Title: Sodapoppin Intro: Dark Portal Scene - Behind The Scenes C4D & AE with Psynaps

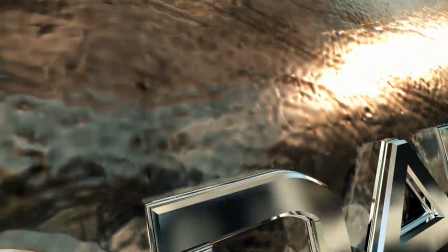[0:00]
Hey, what's up guys? Synapse here, and this is another behind the scenes video on the Soda Pompin' intro.
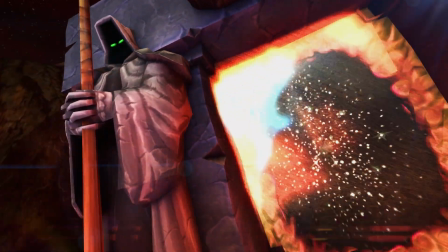[0:06]
I'm going to be making some behind the scenes videos for each one of the scenes of this video. There were a lot of scenes and it took a lot of time.
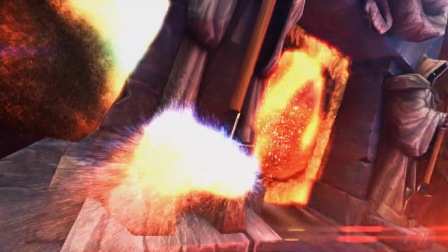[0:13]
I used a number of different techniques to make this one happen. So let's take a look at the Dark Portal scene.
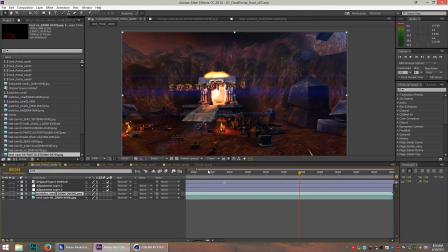[0:18]
This one is probably my favorite scene in the whole intro,
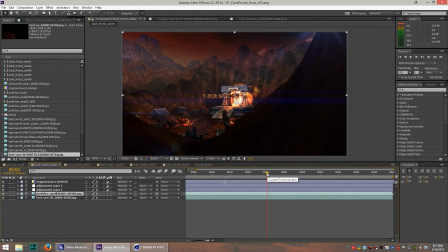[0:22]
because I recreated the entire Dark Portal scene from World of Warcraft.
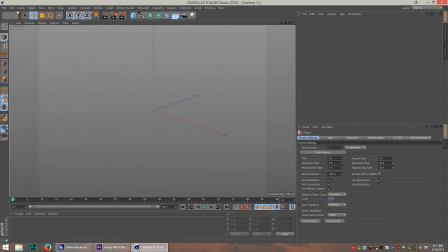[0:28]
First thing I did was I went to Cinema 4D and I used an older version of World of Warcraft along with Machinima Studio to extract all of the parts of this scene.
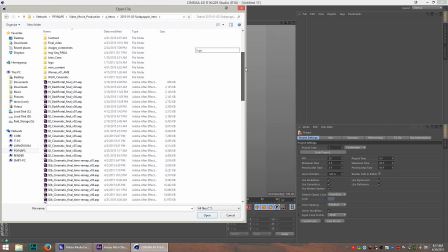[0:40]
I have a link on my website if you want to use an old version of WoW along with Machinima Studio to export the world. You can also use the new WoW model viewer, but WoW model viewer can sometimes have errors when downloading the world.
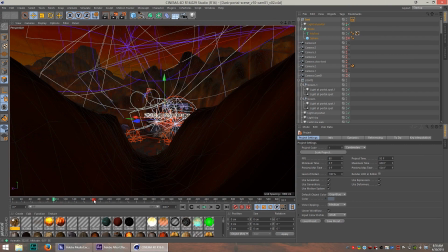[0:56]
And here's what this scene looks like in Cinema 4D. it's a pretty huge scene to be completely honest.
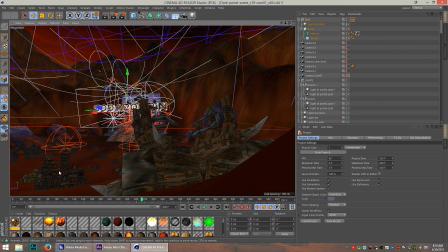[1:01]
There's a lot of different objects in here from these little crates to the broken down wagon.
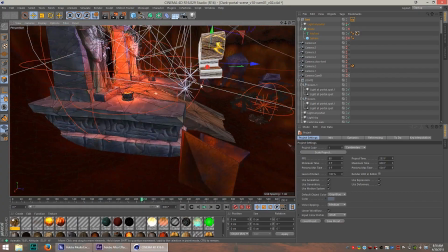[1:09]
This is a true 3D scene and you can see Soda Poppins name is just kind of floating right there
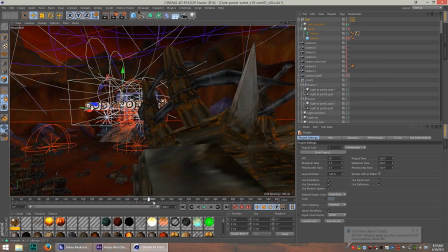[1:14]
next to the dark portal and it's completely animated as well from the camera to the rotating dark portal.
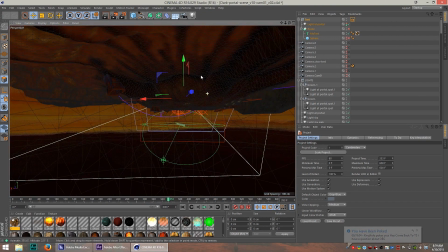[1:19]
The lighting in this is pretty intricate. I spent a lot of time just focusing on the lighting.
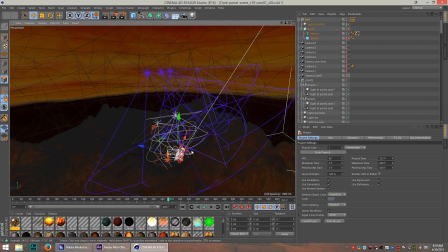[1:25]
There's some purple lighting. If you go to the dark portal, take a look at the lighting, like on the mountains and stuff.
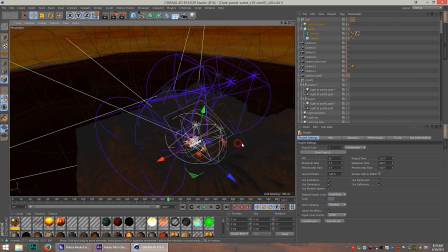[1:30]
So what we did was during the stream, we all logged into World of Warcraft and we took a look at what the colors look like, what kind of objects are down here.
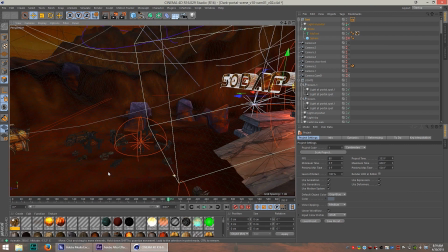[1:39]
And what you can do is try to notice the difference in the objects I used compared to the objects that are in the game.
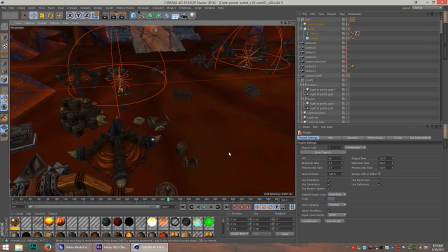[1:45]
And I did use Mists of Pandaria to get these models. And so the Warlords of Draenor models are slightly different.
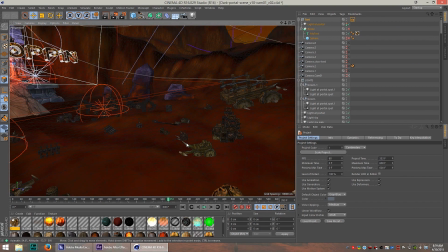[1:53]
But did you even notice that when you were watching it? So if you did, let me know in the comments.
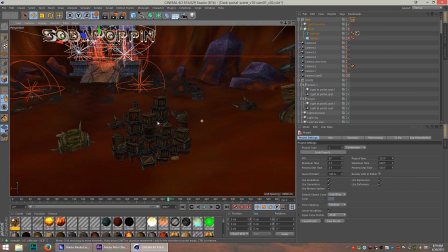[1:58]
If you didn't, then no big deal because it wasn't meant for you to notice anyway because the main focus
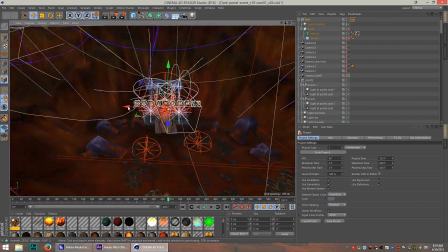[2:03]
of the scene is the name and the cool camera angles that we did.
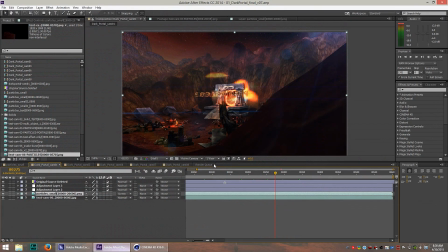[2:08]
So after we get it out of 3D and into After Effects, this is what it looks like. I also added some lens flares to the scene. There's lots of things going on in this scene that give it color and bring it to life and really make it look above and beyond what you would normally see in World of Warcraft.
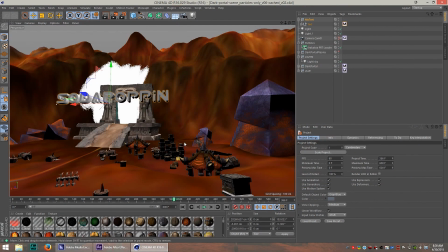[2:25]
So in the 3D scene, I learned a new plugin called Krakatoa for the particles.
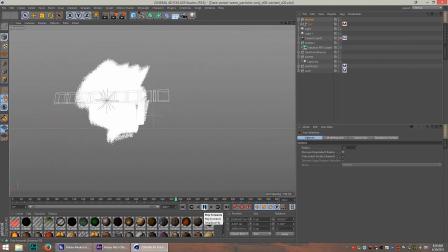[2:30]
And I just had this idea that I needed to see a lot of particles coming out of the Dark Portal.
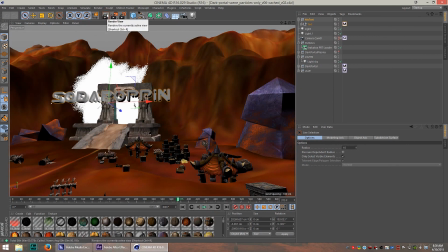[2:36]
It would have been amazing if I could just somehow get some particles to work.
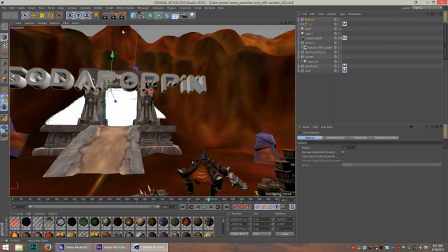[2:41]
And I had a difficult time because there's so many particles here. There's millions of particles here. When I used the built-in particle system, it took a long time.
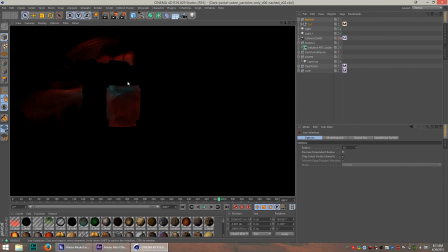[2:48]
It would probably still be rendering right now. But with Krakatoa, I could break out a particle system really quickly. and overlay that into the scene.
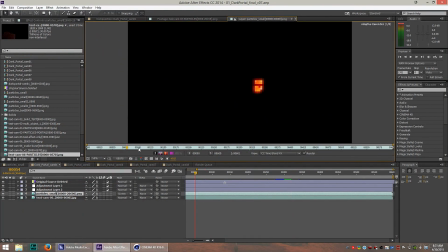[2:58]
So the particles actually just look like this. This is what the scene looks like without the particles.
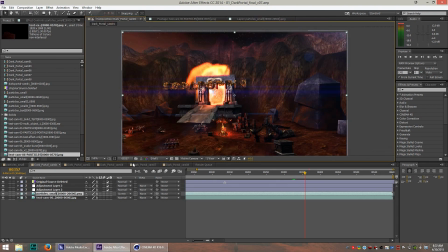[3:05]
And then I take the particles and I overlay it onto the scene. And that's what it looks like. I can toggle on and off some of the other color grading and lens flares. So it looks much more plain, but it still looks cool. And then I can add them back in. And that's the final color grade. I did a few different scenes.
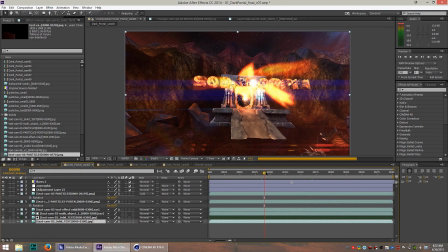[3:21]
This was a cool scene because Soda Poppins name was dissolving.
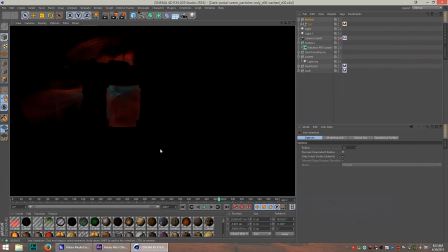[3:26]
How I pulled this off was I used a lot of bullies or booleans in Cinema 4D.
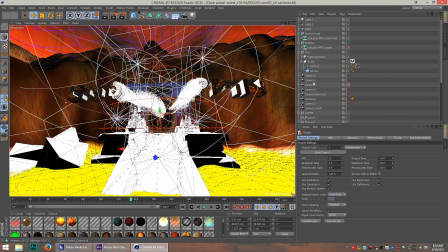[3:31]
The text just simply fades away by some animated bullies. And here you can see I just attached some particles to the moving element of the scene.
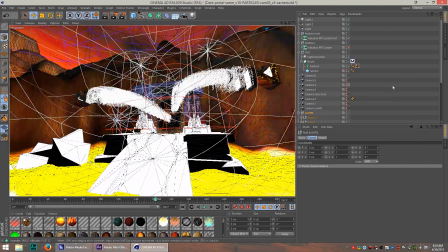[3:40]
And you can see the name just dissolves. And again I use Krakatoa for this. Make everything else go away.
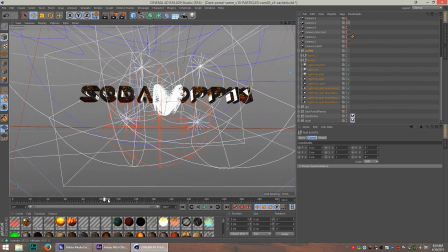[3:46]
So you just see the text.
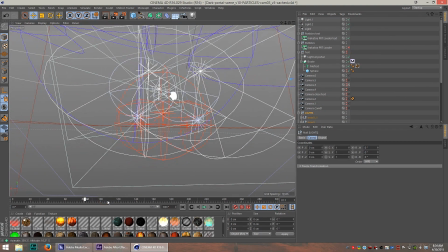[3:47]
And I might even be able to get the text to go away. yeah so here you just see the particle formation and all I have to do is overlay this onto the After Effects
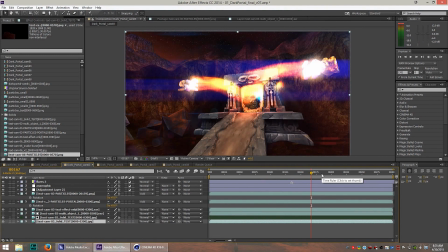[3:56]
scene add some additional brightness on here on the edges and glitchy effects always seeking inspiration from directors like JJ
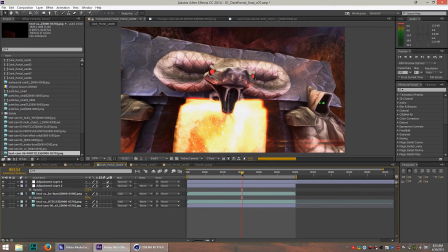[4:04]
Abrams don't make fun of me he's a genius this scene was really cool you know I really had an appreciation for the 3D modeling
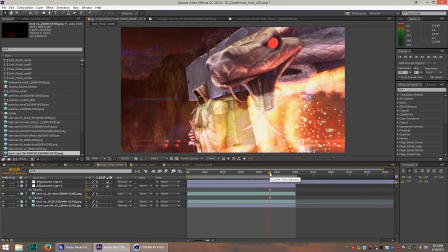[4:13]
done on the dark portal so I wanted to zoom in to try to get a new shot that maybe we have not considered before and the snake seemed like
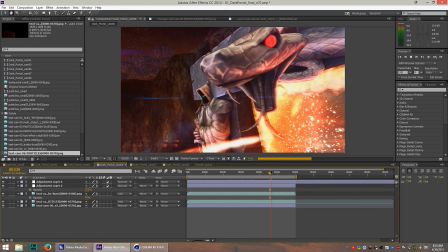[4:22]
a really good shot. So here again I just used the 3D camera to pan around the snake and I added a lot of particles to make it seem like there's a lot of energy back there.
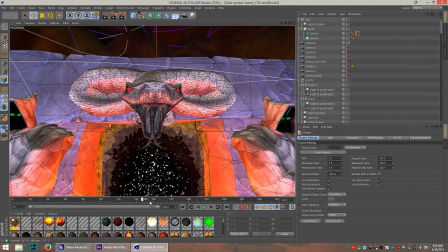[4:31]
Check out this camera angle. Holy smokes!
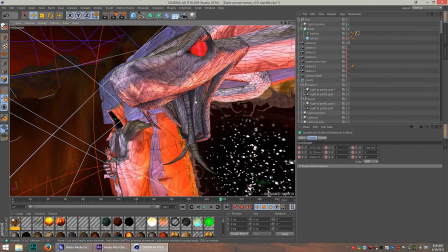[4:36]
The snake looks so good and I think I also added some additional mesh points onto the snake.
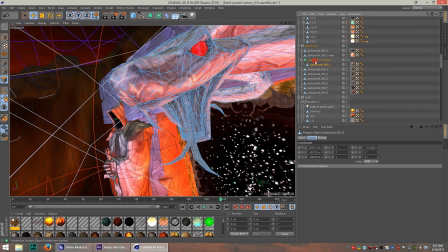[4:42]
You can see I added a subdivision surface onto it to give it a little bit more rounding and for
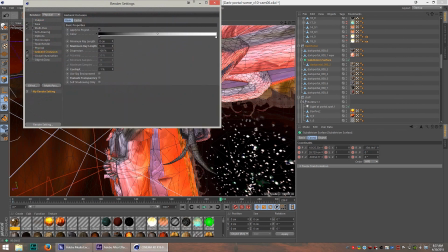[4:46]
this particular scene I added some ambient occlusion but I did not use global illumination.
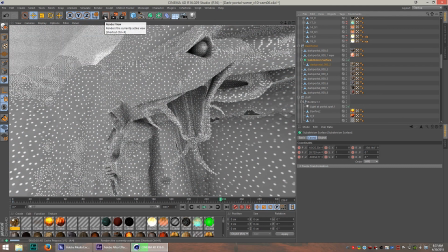[4:52]
Just took too long to render and the difference wasn't all that noticeable but with ambient occlusion you can definitely
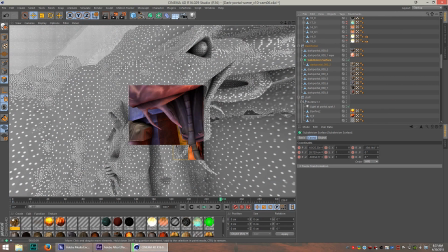[4:57]
see how the shadows bring out the depth of the eyes and the mouth area.
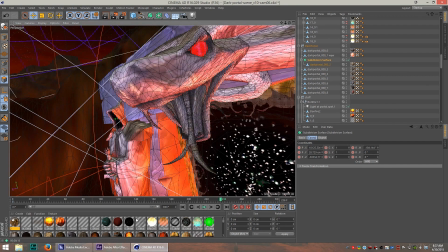[5:03]
So definitely some AO made this scene look super cool. I got another scene that shows the shovel.
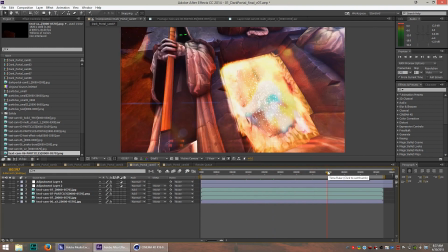[5:09]
It was the recommendation of the Soda Poppin viewers.
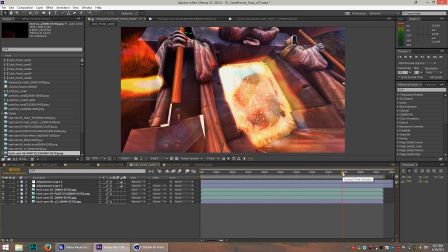[5:12]
So Soda Poppin, Sotapoppin bombed my stream in a big way and he gave the stream a host while I was making it.
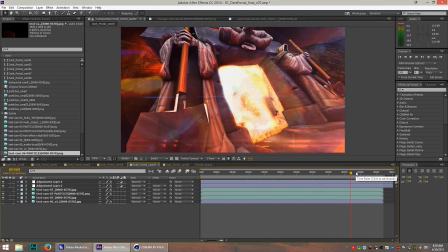[5:18]
And so a lot of Sotapoppin's guys came into my stream and they gave me some feedback about what they wanted to see in this intro.
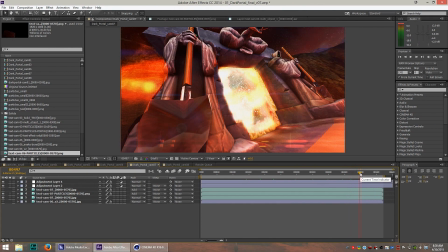[5:24]
And of course, one of the things that came up was a shovel. So I thought, I bet I can replace the sword with the shovel in the scene.
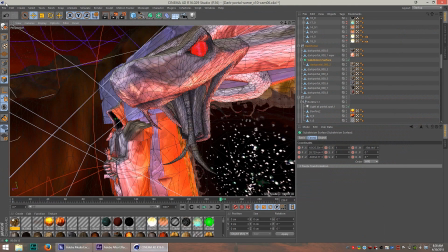[5:31]
And that's exactly what I did. I came into Cinema 4D. I took out the sword and replaced it with that shiny shovel.
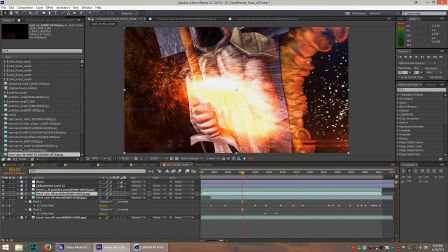[5:39]
I think it looks hilarious. Definitely like a very funny part, I think. I wanted to have the sword transitioning into the shovel.
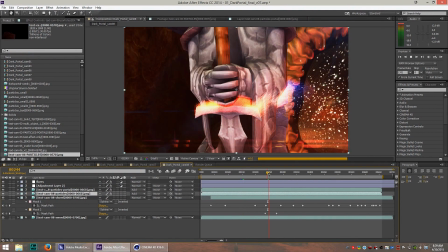[5:47]
Back to Krakatoa to add some particles, and all I did was I just took one scene that had the sword, one that had the shovel, and I added some Krakatoa particles to it to give it that effect.
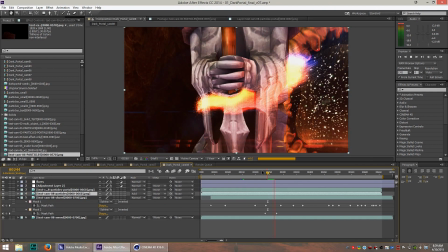[5:57]
But the sword was transforming, or dissolving, into the shovel.
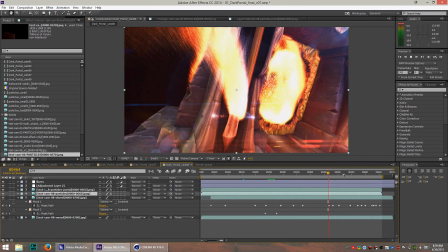[6:02]
So check that part out in the intro, see if you notice, let me know what you think. So that's pretty much it for this scene.
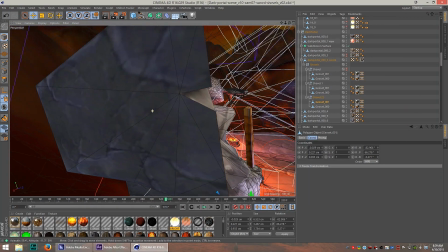[6:07]
And if you want to download some of the Dark Portal files, I have those available for my website members.
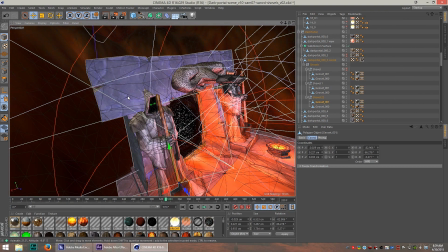[6:14]
And if you're a subscriber on my Twitch channel, you also get membership to my website for downloads and behind the scenes content.
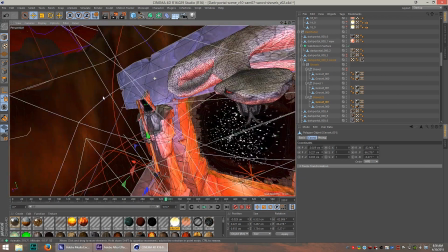[6:20]
So go see what that's all about and become a subscriber or a member.
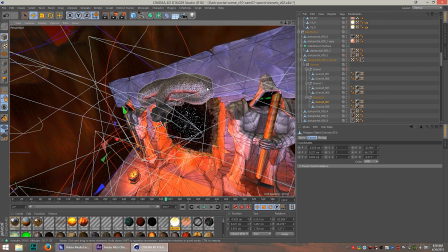[6:23]
Being a Twitch subscriber and being a website member helps to support the stream and support that content creation. So thanks for that guys. Alright guys, that's it for this video. You guys drive the content for this channel, so if you like this video and you learned something, please subscribe.
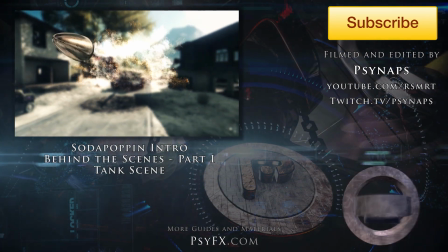[6:37]
Please give me a thumbs up and let me know what you think in the comments. Good luck and have fun!